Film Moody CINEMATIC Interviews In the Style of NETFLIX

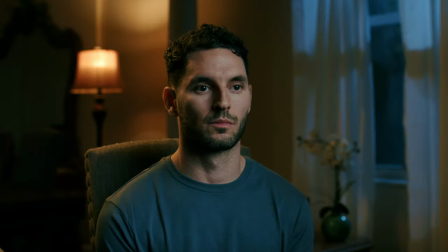Number one it brings up the exposure levels on the right side of the frame but the other thing that it does is it creates color contrast between the warm lamp light in the background and the cooler moonlight coming in through the window and this was something that I planned the entire shot around. I knew that I wanted to use a color contrast between the warm lamp light and the cooler window
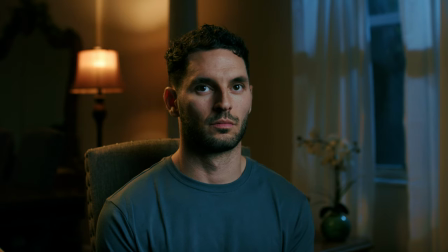light and I basically framed my subject which was me around both of these. So you had a little bit of warmth to the left of the frame and a little bit of coolness on the right of the frame. The other thing to take note of is that these curtains that you see in the frame weren't actually there.
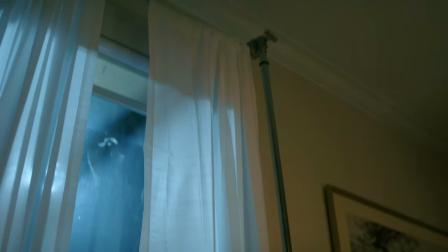I actually propped these curtains up on a c-stand to soften up the light coming through the window as well as give the overall frame a sense of symmetry.
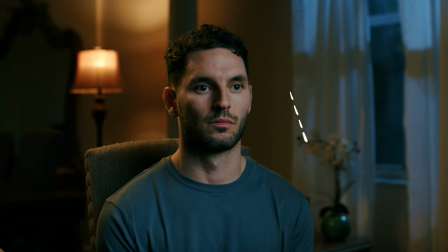I also added this plant and coffee table in the background to help dress the frame a little bit as well. Now the last light that we added was just a bit of warm fill light to the right side of my face using an aperture infinity
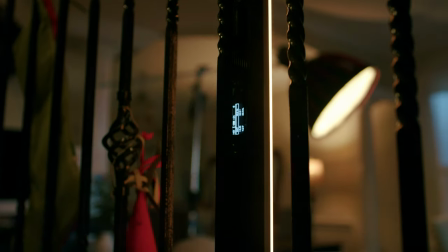bar matching the same kelvin as the lamp and the air light in the background to keep a consistent look. So this is what it looks like with the light turned on and as you guys can see it just adds a little bit of warm fill light on the right side of my face along with a little bit of fill light on the back wall and all I had to do to rig
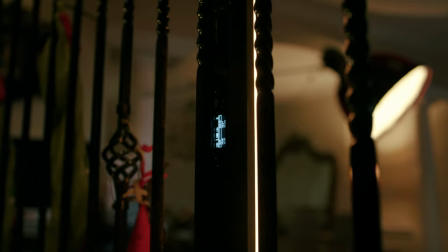this up was attached to the staircase using the magnets on the back which are extremely strong and to be real with you guys this aperture infinity bar has become one of my favorite tools it's so lightweight and easy to rig up and you can really pick any color to match any environment that you want i definitely recommend checking out this aperture infinity bar it has saved me so many times and if you guys want to check that out i actually have a 10 discount code for anything aperture in the description down below.
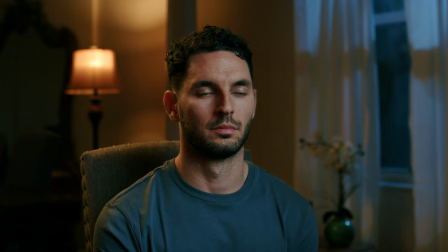And that is how I achieved this true crime inspired interview lighting. Now just a quick bonus tip for you guys. Make sure that you keep in mind wardrobe. I intentionally wore this cooler blue looking shirt to create that contrast between
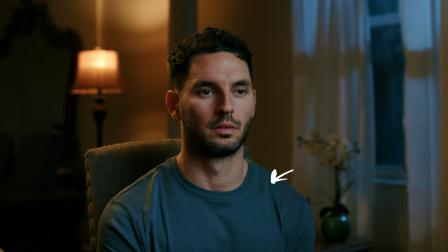my skin tone and my shirt as well as keep continuity throughout the frame. If I wore a white shirt or maybe even I wore a warmer colored shirt like a red or orange it just wouldn't have kept a balance throughout this frame but I knew that if most of the lighting in the room was going to be warm tone with a little bit of contrasting color
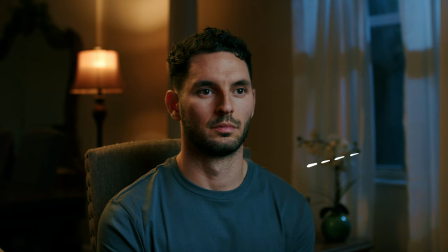throughout the you know coming through the window I knew that putting on this shirt would kind of balance out that color tone I strongly suggest asking your subjects to bring a couple of different colored shirts preferably something plain that doesn't have any logos or any kind of graphic design on it and the
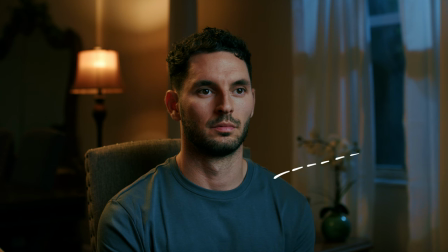other thing that I think is really important to think about is how you're going to frame your subject and your background to kind of create this cohesive look that you're going for you know are we using daylight are we using are we blocking out the daylight are we using kind of all our own lighting what kind of look am i going for and what am i trying to achieve i think that's so important and it sounds super
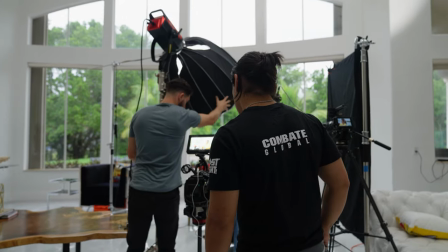simple but it'll actually help you guys tremendously when you are trying to light for your interviews and if you guys want to learn more about documentary filmmaking me
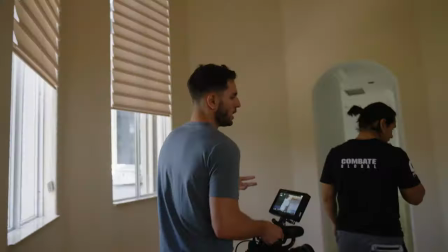and my team are producing a documentary film course that we hope to have out sometime in 2024
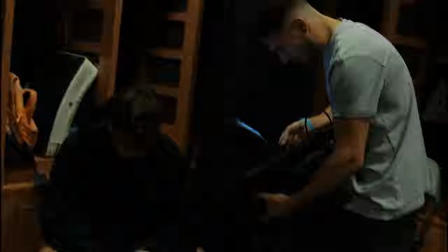but if you guys want to be notified when this course drops then sign up for this email list and I'm going to leave in a link right up here. This course is going to break down every aspect of documentary filmmaking from pre-production to post-production and even selling your film to major streaming platforms. I would like to thank you guys for stopping in and hanging out with me and I hope to have a lot more of these tutorials coming out in the near future but until then I'll see you guys next time. Deuces.